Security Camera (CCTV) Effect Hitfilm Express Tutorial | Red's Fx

Hey guys, welcome to Reds FX, the place for newbies in what the hell is it? Indies as well as low budgeters. Today, guys, my name is it's Uwais, as obviously you can see down there. You know, it's like got the whole thing. You know. Today, guys, we're gonna be creating some really cool diaper explosion effects. Now, you see, the key to a good diaper explosion is that you don't really got an. What are you doing? What are you doing? Welcome to Reds FX, the place for newbies, indies, as well as low budgeters. My name is Uwais, not him. You see that? That's mine. Yeah, I don't know. I'm sorry about that, really. Ned's been acting up recently. I don't know why. I don't know. He's just been all over the place. I don't know, guys. I mean, I've always had a problem with that sack of donkey crap, but recently he's been going overboard. I mean, look what I found him hiding with under my bed. Yeah, where do you even get something like this? So you see, I've been driven to the point where I might as well not ever sleep because I might wake up, or rather not wake up, and find my house in flames. So I've decided to install security cameras inside my house on every single corner. Why inside? Well, you know why inside. Normal people, they install cameras on the outside of their house to deal with burglars, but not me, you see, not me. I'll invite those burglars inside, but not me. You see, my problem is inside the house. I live with the lunatic. So I can see the display right over here on my iPad of what all the different angles covered in the house, and let's just see.
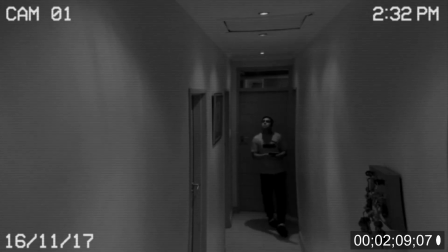Oh, there he is. Seems to be in the passage just outside of the recording room. So there he is walking down. So basically, in this episode, I thought I'd teach you guys how to do this for yourself, just in case we have, you know, similar problems. I freaking doubt it though. So just shoot your footage, jump in Hitfilm Express, and I'll see you there.
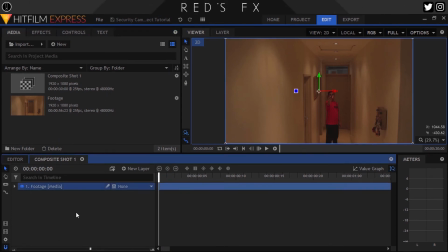So here I have my shot in the compositing timeline in Hitfilm Express. Now I'm not gonna lie, guys, this effect is extremely easy, but at the same time, easy to mess up. For example, if I told you that this footage was pulled from an actual security camera, would you believe me? Probably, because even though it's high quality, it still feels like a security camera. You know why?
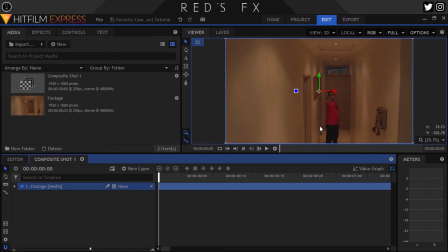Yep, you guessed it. The angle. This shot is static, set up high with a wide field of view as well as no obstructions. If you were setting up a real security camera, these are all things you'd make sure were in place. So it's vital to nail your angle, as without it, the shot will just look like a normal clip with a whole bunch of filters applied. Okay, moving on to the actual look.
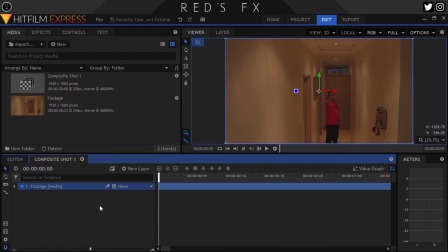I'm gonna be recreating my chosen look, which is a standard black and white CCTV camera look, but you can either add more or leave out a few steps based on your own preferences. So the first thing we'll do is create a gray layer to house all of our effects, that way it's separate from the actual footage.
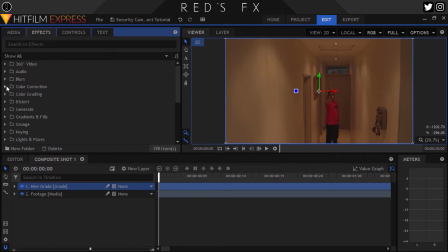Then let's head up to the effects panel, open color correction, and drag on the hue, saturation, and lightness effect. Here all I did was turn the master saturation all the way down. You can leave this out if you want your shot to be in color, of course.
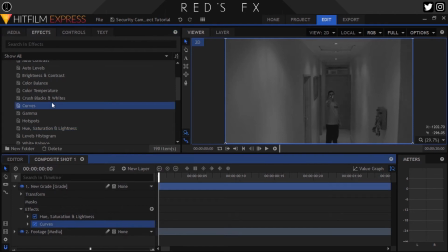Right, next up we'll drop on our good friend the curves effect. Here what we'll do is add in a large amount of contrast as well as boost the brightness a touch.
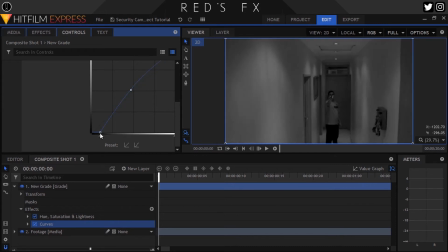Don't be afraid to go overboard with the contrast, as most cheap security cameras don't have proper black values. Okay, next up, to make the footage look not sharp, let's add the lens blur effect. So let's head back to the effects panel, open blurs, and drop on the lens blur effect. Here just set the amount to 5 pixels and we should be good to go.
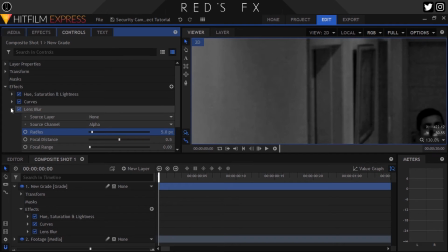Next up, grain. Here I use the film grain effect, which is unfortunately only available in Hitfilm Pro, so we'll leave that for last.
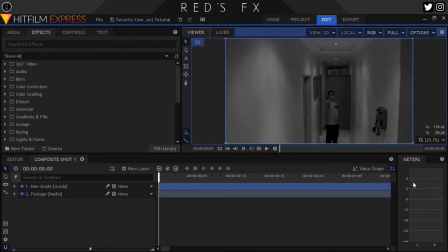So, moving on to the next effect, we'll open up the distort folder and add the mosaic effect. Here the settings are as follows, 1000 for the horizontal blocks, as well as 1000 for vertical as well.
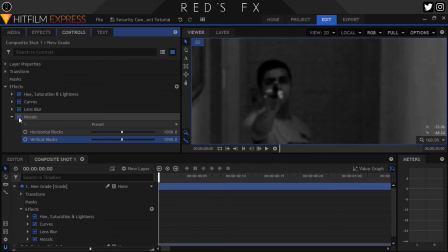This just gives it a subtle glitch sort of look to lessen the quality of it. Okay, next up we'll add the text.